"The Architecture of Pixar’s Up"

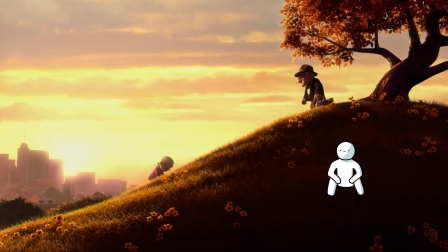The ability to emotionally connect with the audience is one of the most difficult things you can do as a filmmaker.
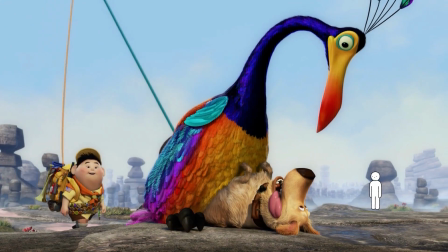With the addition of iconic and recognizable characters and locations,
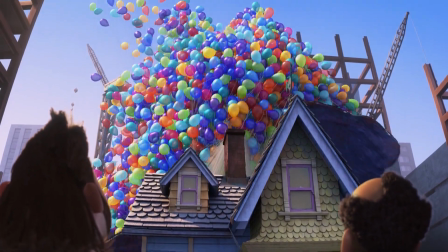Up is without a doubt one of Disney Pixar's greatest films.
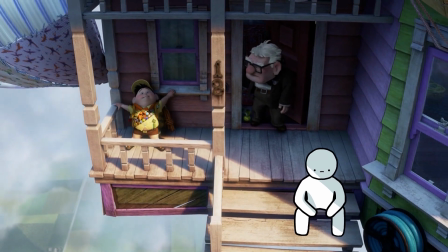But in a movie saturated with colorful characters and unforgettable plot points,
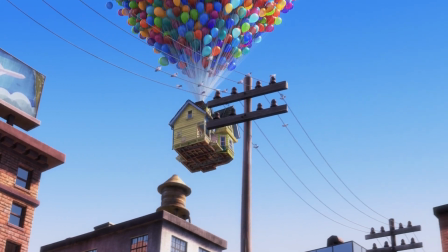how is it that the house and balloon silhouette stands as the most prominent symbol of the film?
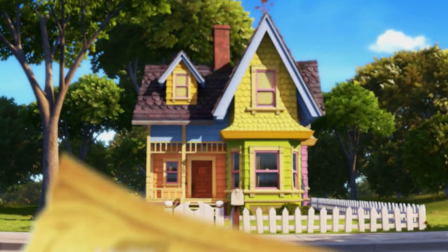I think most of us can agree that the house represents more than just a shelter.
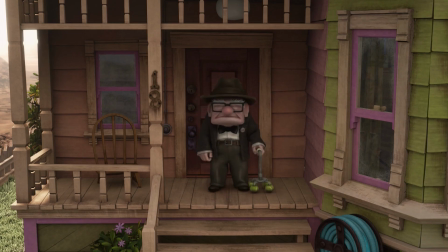The way the house is portrayed and the architecture is executed, the structure in a way illustrates themes of relationship, love, and journey.
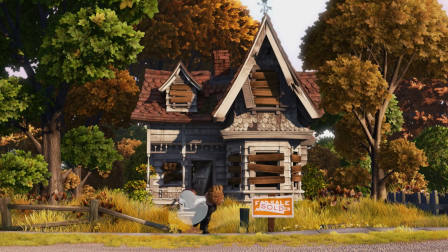In this video, not only will I be analysing the deeper lying motifs portrayed by Carl and Ellie's house,
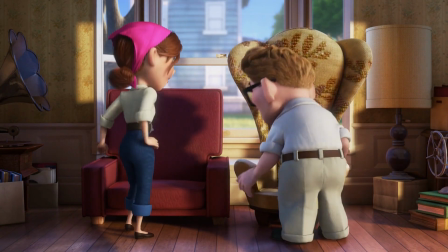but I'll also be analysing the structure from an architectural perspective. This is Analysing Architecture.
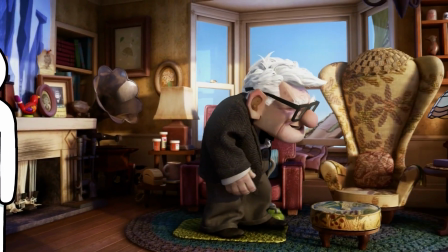When the house is presented throughout the movie, we see many physical elements that symbolises Carl and Ellie's journey,
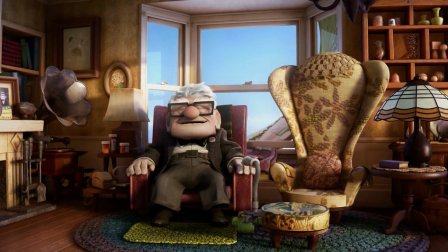and most prominently, their relationship together.
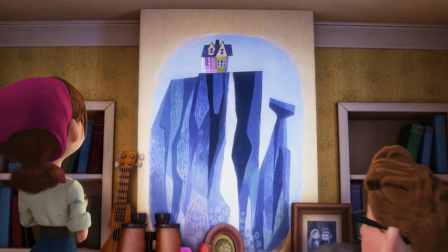In a unique way, this visual form sort of enhances their story in the film.
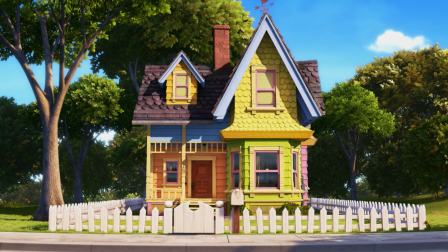The architectural style of this house is portrayed almost as a caricature of the traditional American craftsman style,
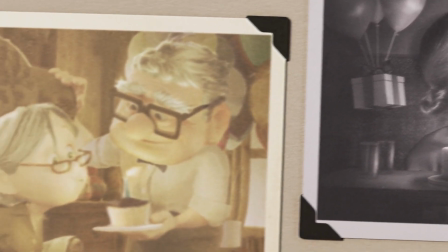similar to the exaggerated features of Carl's square head and Ellie's round face.
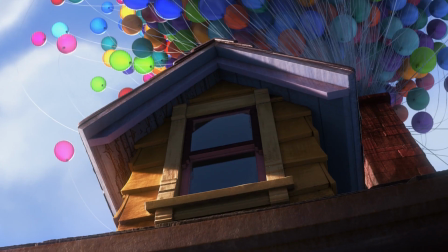The house distinguishes itself from the rest of the world through the exaggerated structural and visual elements,
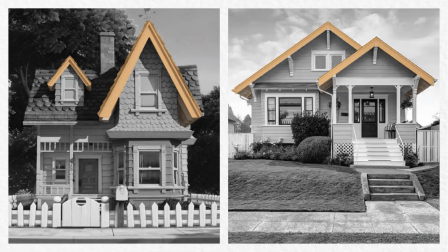such as the high-pitched gable roof and the bright-coloured paint job.
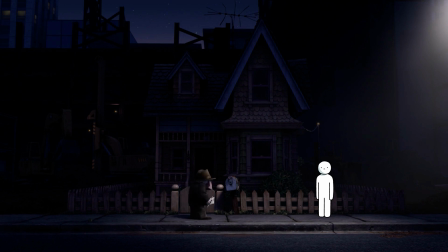It's interesting to see the filmmakers incorporate this style in particular.
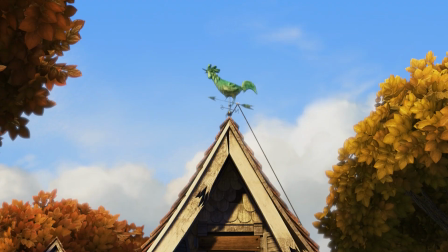Assuming the house was constructed sometime in the 18th to 1900s, there's a possibility that the house would have been in a Cape Cod,
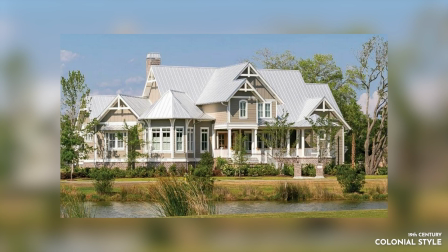colonial, or even a ranch style.
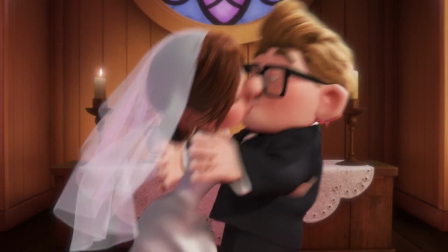The use of the craftsman aesthetic specifically reminisces on the simplicity and humility of the American dream,
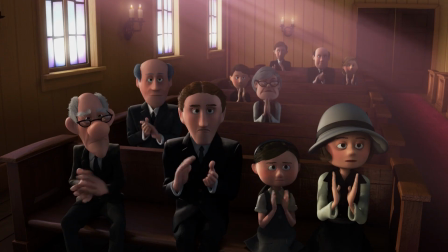presenting not only a feeling of nostalgia, but clearly showcasing a resistance to change.
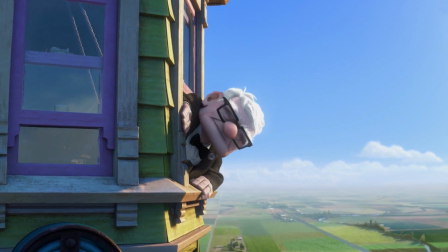Just everything about this style and the way it's executed in a cartoonish depiction creates a cozy feeling,
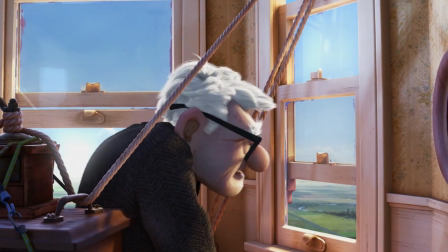which reflects Ellie's warmth towards Carl.
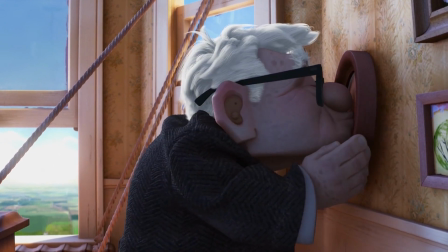Not only does this style set the tone of their relationship in the film, but it also establishes a timeline of events.
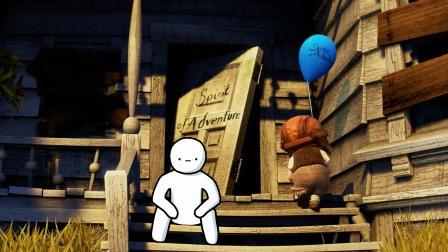When the audience is first introduced to the two characters interacting together,
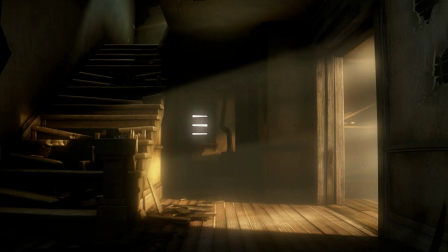the building is presented as withered and unkempt, kind of symbolizing the start of a friendship.
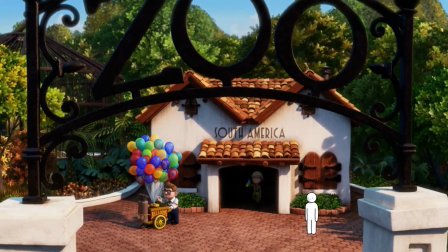As we see Carl and Ellie grow together, we see a few changes within the facade,
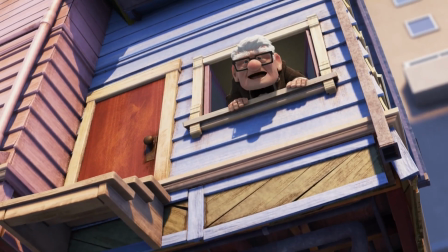an example being the bright-coloured walls that represent times of happiness,
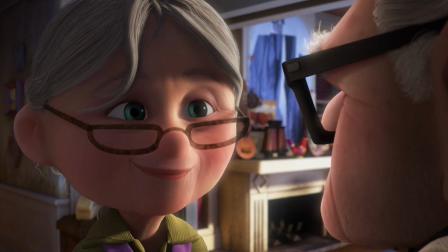fulfillment, and adventure. And although we see the two grow old in the beginning montage,
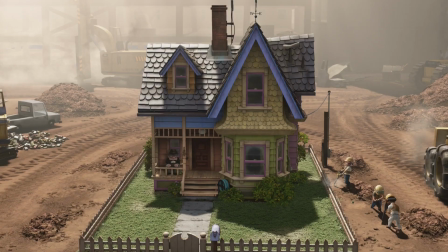the aging of the structure and its tone visualizes what point in time we're in. Following the passing of Ellie, the house becomes faded, symbolizing a feeling of loss.
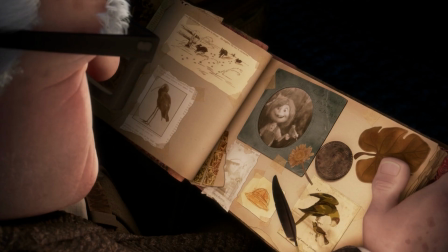The muted and dull colours resonate well with Carl's grief and emotional stagnation.
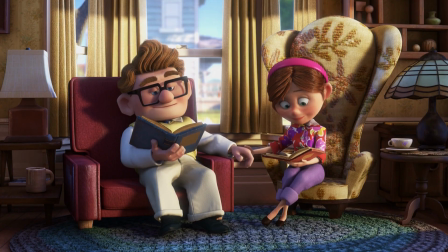In a house that was once filled with colour and warmth, is now left incomplete.
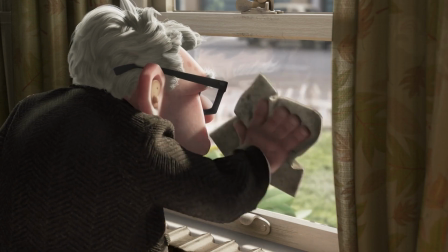Much like how Carl feels a loss of vibrancy without Ellie,
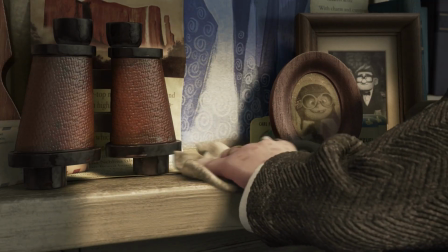this is reflected directly in the tone and the age of the house.
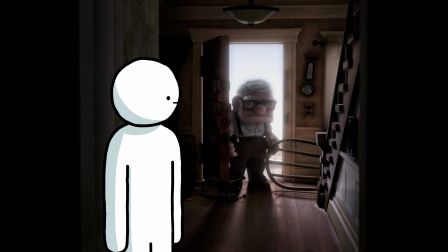I think another great point that gets brought up is the use of the interior space.
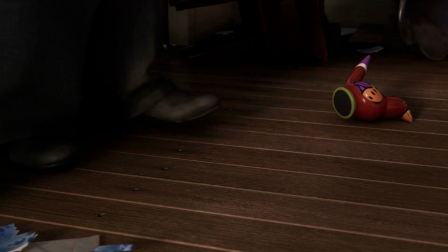The implementation of small trinkets and furnishing adds such a personal touch to their shared experience together.